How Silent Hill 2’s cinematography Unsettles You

By emulating The Shining, Silent Hill 2 creates a sense of foreboding with its environment,
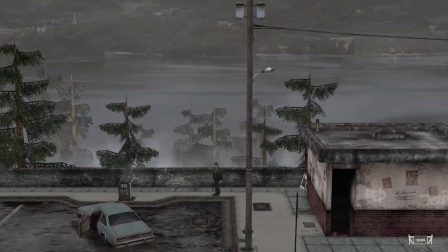495s
making the small resort town omniscient and ever-present. For example, when we are first introduced to Maria, she's by Toluca Lake,
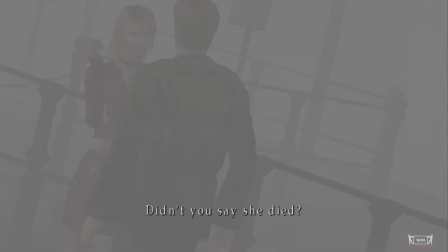502s
and within every shot of this interaction, Toluca Lake takes most of the space and composition.
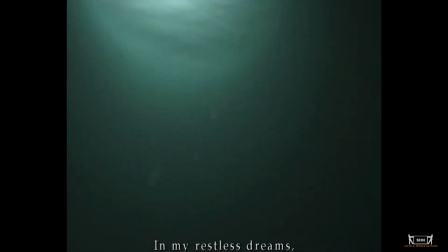508s
This connects Maria with the in-water ending, foreshadowing that, like the sirens of old, she's misleading James to a watery grave.
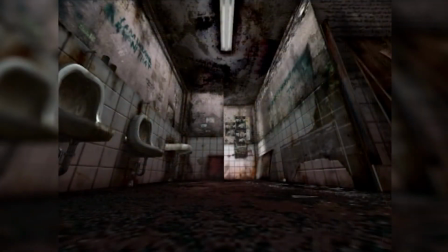516s
Speaking about environment, the settings of Silent Hill 2 are some of the most detailed in any game, and movie for that matter.
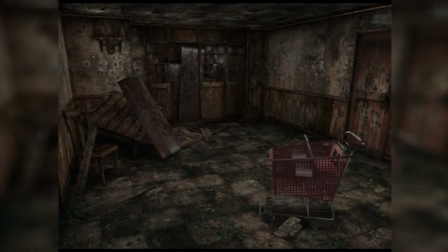523s
They're dark, dilapidated, and water damaged, giving a sense of death and decay that's in line with the character's emotional conditions.
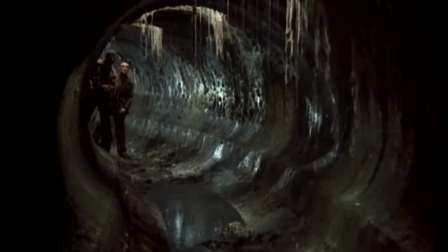530s
The use of abandoned, highly textured environments is a motif employed by Russian filmmaker Andrei Tarkovsky.
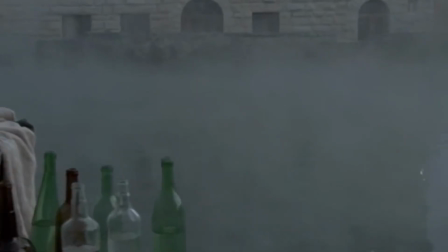536s
Tarkovsky was known for creating movies with incredible ambience and a meditative quality.
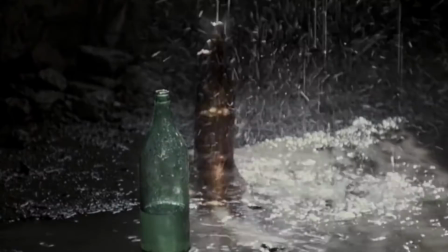542s
His shots were often elemental, using water, fire,
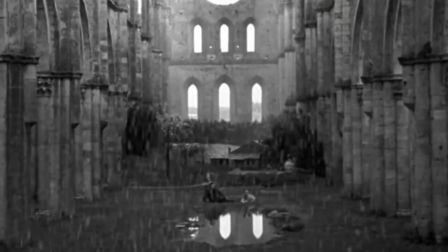545s
and wind in combination with the static but decaying industrial elements of civilization.
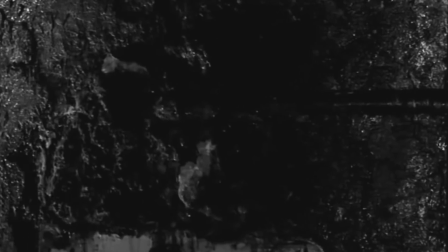551s
Tarkovsky was known for combining a single amplified sound with his textured visuals, which makes for a hypnotizing cinematic experience.
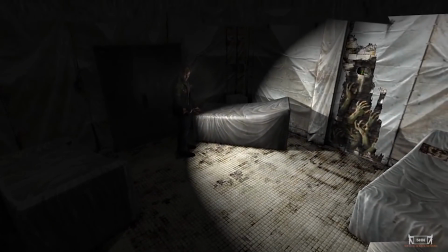559s
In similar fashion, Silent Hill 2 uses the same technique, but combines sound and visual texture with an extremely unique soundtrack.
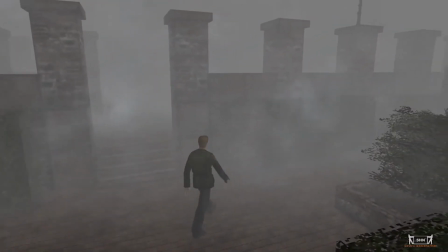567s
Sound in the game is used to wear down its player, but also to compel them.
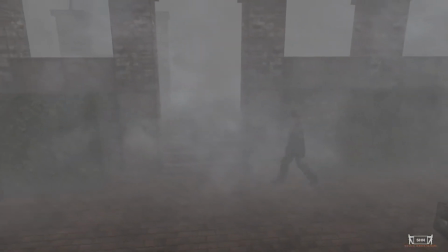571s
There is a breathing quality to it that, although unsettling, gives a sense of comfort in its repetition.
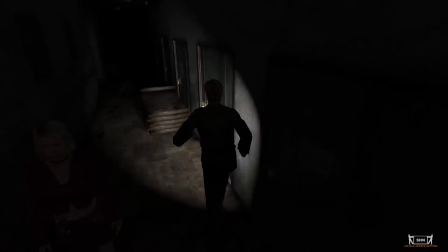577s
This creates such a strong ambience that it feels as though Silent Hill is communicating with the player just through its sound design.
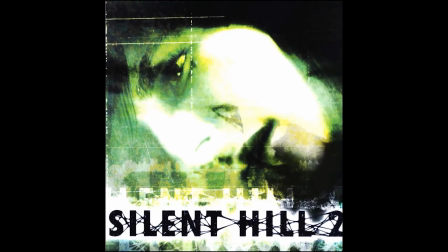585s
While I'm not going to claim to know a lot about music, I will say that Silent Hill 2's soundtrack is nothing short of amazing.
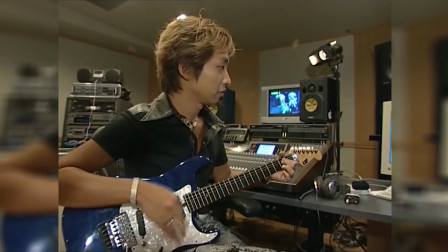590s
Taking notes from Angelo Badalamenti in his work in Twin Peaks, Akira Yamaoka, the game's composer, is able to both compel and frighten.
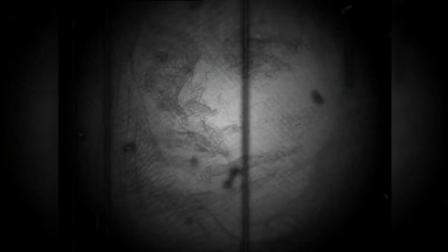598s
I think what makes the score so effective is how it replicates all the visual motifs we've discussed so far, but does so acoustically.
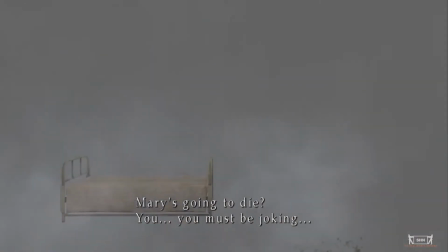606s
There's a floating quality to the music that evokes the feeling of a dream.
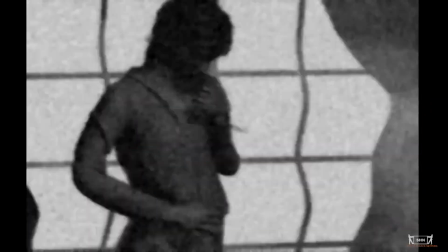610s
There's contrast as the songs have both elements of music and noise, terror and innocence, dream and nightmare.
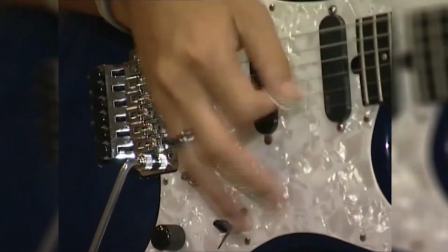618s
Sometimes Yamaoka uses music and sound together, such as After James Learns the Truth.
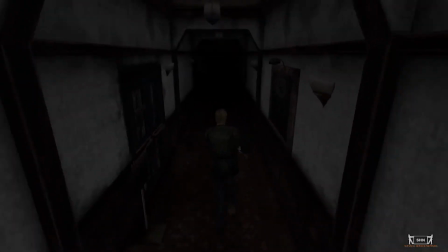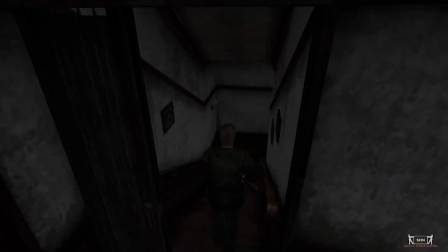628s
Evoking the feeling of decay and distortion that is visually being presented and linking it with the videotape we just saw.
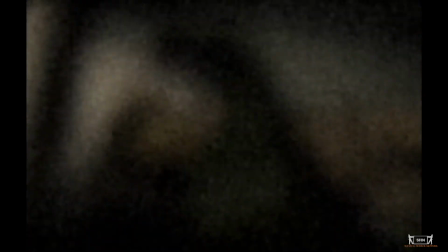635s
James's truth is distorted, and it's up to us to try to understand it.
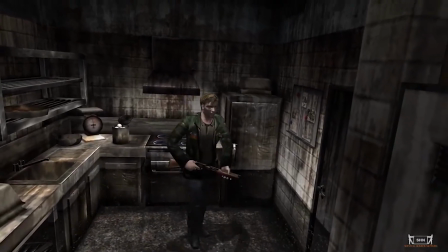639s
Silence 2 is just as important as anything else, being its own type of music and soundtrack, creating a feeling of loneliness and isolation.
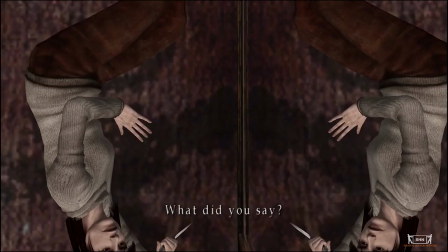648s
So, since we've covered so much in this video, I'm deciding to split it into 2 parts.
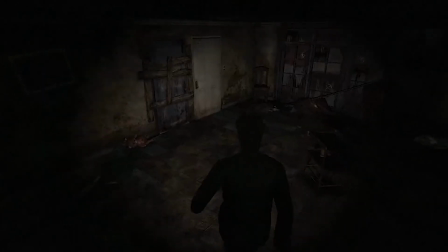652s
Next, we'll see all of these techniques in action with a scene analysis, and take a look at what I believe is Silent Hill 2's most cinematic scene, and possibly the best use of visual storytelling in any game. The second meeting of James and Angela. See you there.